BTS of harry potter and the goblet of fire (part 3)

Like, actor with webbed hands has to be able to hold a regulator in his mouth, you know, to put in his mouth between takes, and the hand mustn't interfere with the safety aspect of him being able to do that.
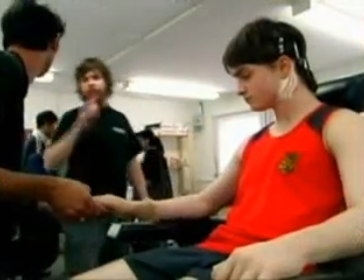[8:22]
Likewise, if he's got gills on, they mustn't get damaged if he has to put a mask on and off. Flippers, how do you get him to the pool, out of the pool? Those things are all practical considerations. And then you have to persuade the actor to actually tolerate all of this.
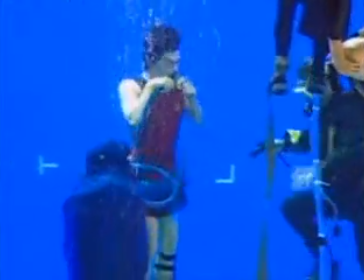[8:36] Dan, that was really good. It's doing exactly the same as that last one, but this time, do not say the line, just think it.
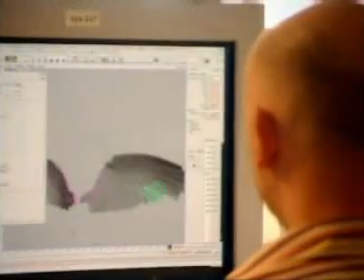[8:43]
In total, the team spent six weeks filming the underwater material, but that was only part of the story. It was still, you know, a lot of work ahead of us because all we were doing in the tank was swimming these people around.
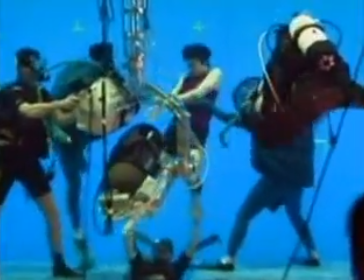[8:56]
Of course, there was no mermaids in there. There was no Grindelows.
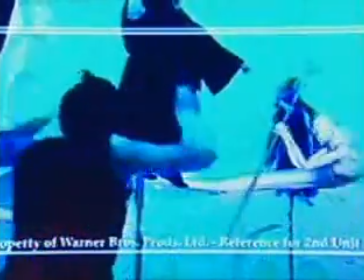[9:00]
But once we'd shot all this stuff, it was a matter of taking all this footage that had been shot and reimagining all the camera movements that we did,
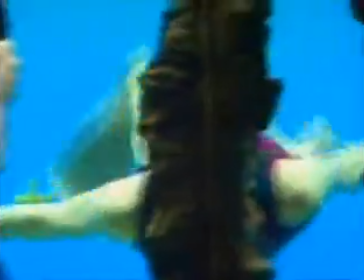[9:09]
but putting it in the context of being 500 feet underwater,
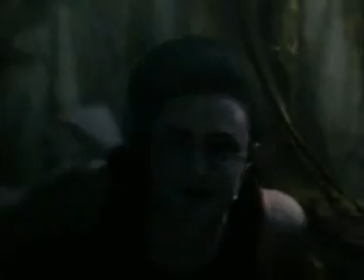[9:14]
water, this huge kelp bed that Harry has to swim through, and then the ruins where he has to rescue the different victims.
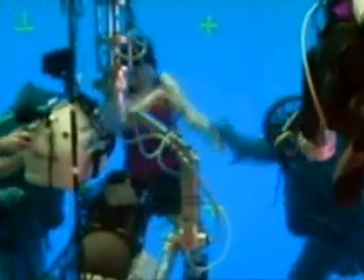[9:22]
Daniel was filmed sort of fighting nothing largely underwater.
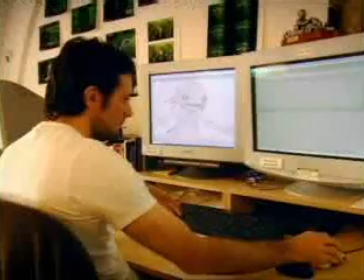[9:27]
We then had to choreograph through all the shots scores of Grindelow's attacking him, wrapping their tentacles around him,
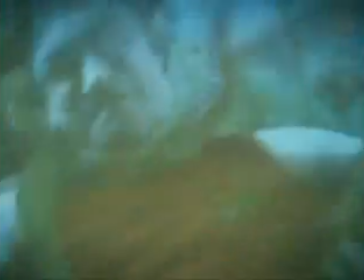[9:35]
try and make it look as though he had,
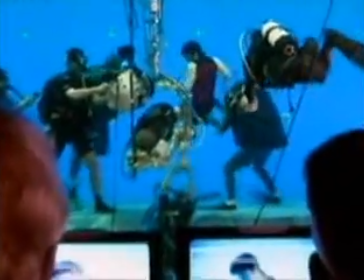[9:39]
you know, he was actually being pulled rather than he was just sort of feigning being pulled and get some interaction on his skin and shadows and
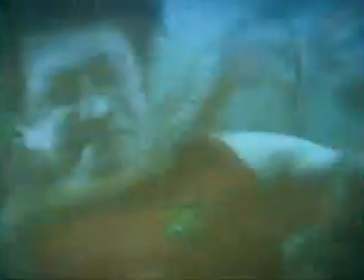[9:45]
hair movement and even at one point just made his glasses wobble around so that it felt as though he was being attacked.
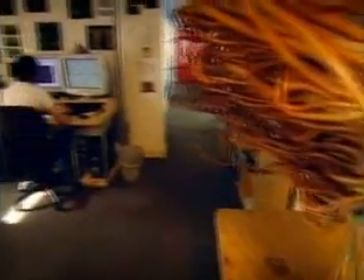[9:53]
And we had a huge number of creatures, I mean even a few years ago just creating one creature like this in a shot was hard work and was pushing the
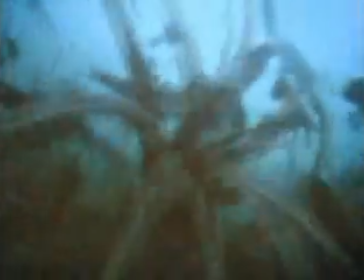[10:01]
boundaries of what computers could do and in some of these shots we have hundreds of creatures and to try and wrangle those in a scene and make them all work together to make the drama of the shot has been quite hard work but we're very pleased with the results.
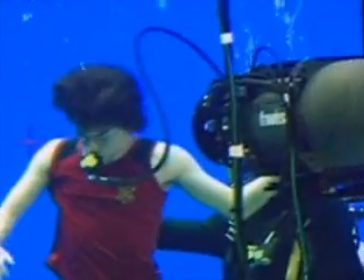[10:16]
Most of the shots we work on he was shot in the blue screen tank but there's a few shots where the performance was impossible for a human being to do or sometimes where it was impossible to get the camera to do what the camera needed to do and in those shots we've created a computer-generated Daniel or computer-generated other characters to put into the shots.
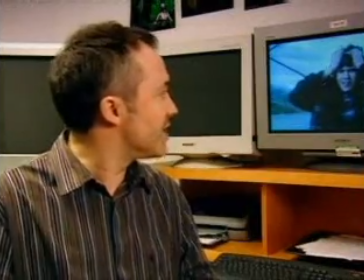[10:37]
For example, I think this shot here, this shot here where he leaps out of the water, this sequence here, obviously that's physically impossible, short of firing him out of a cannon.
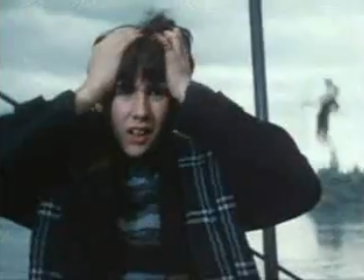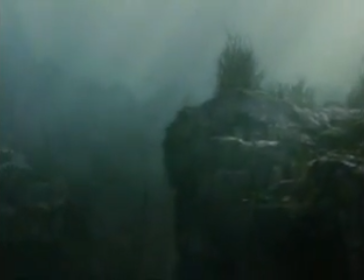[10:55]
At 500 feet, water is pretty murky, so muddying up the clarity of every single shot was something else the team had to do.
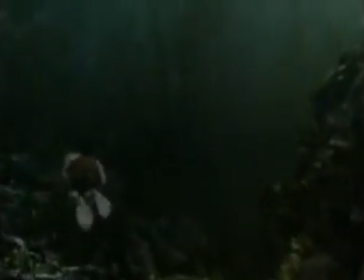[11:04]
Making these sort of shots successful is all in the detail. It's getting the play of the light that you get, where it's not sort of a static light like it is above water.
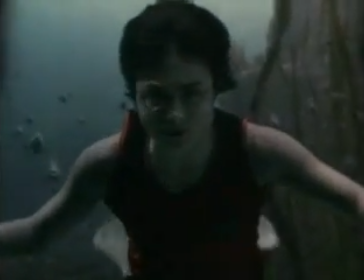[11:13]
There's all the ripples and the caustics. There's the grunk floating around in the water.
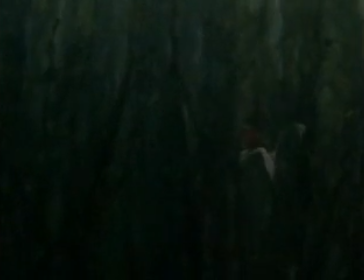[11:18]
There's the diffusion of light. As things get further away, everything gets foggier.
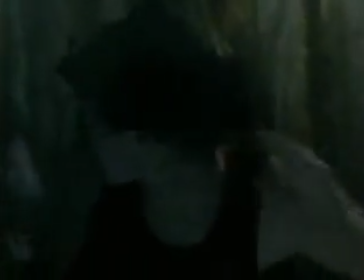[11:24]
We have to add all of this. And we even go to the trouble of adding the imperfections that you get with underwater cameras.
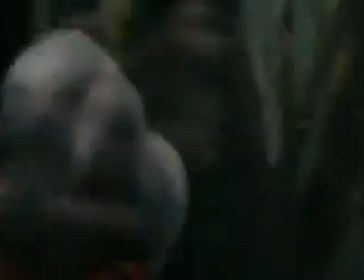[11:32]
Underwater cameras aren't as clear as above water cameras, so we've analyzed, you know, what happens with underwater cameras and we add those to some of our images.
But he's my friend, Timmy.
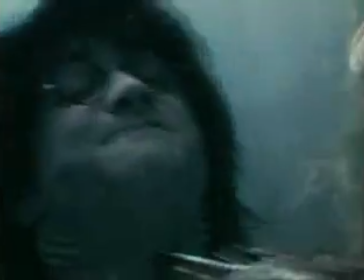[11:46] I only won.
It's been done before, I mean, in the sense that people have shot underwater, obviously, and they've even done blue screen, but I don't think to the extent that we did it on here. I mean, we've created this whole eight-minute sequence that, you know,
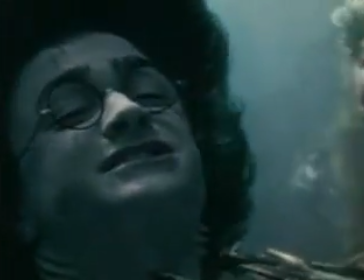[12:06]
there's not one shot in there that wasn't blue screened and that we had to recreate the whole environment.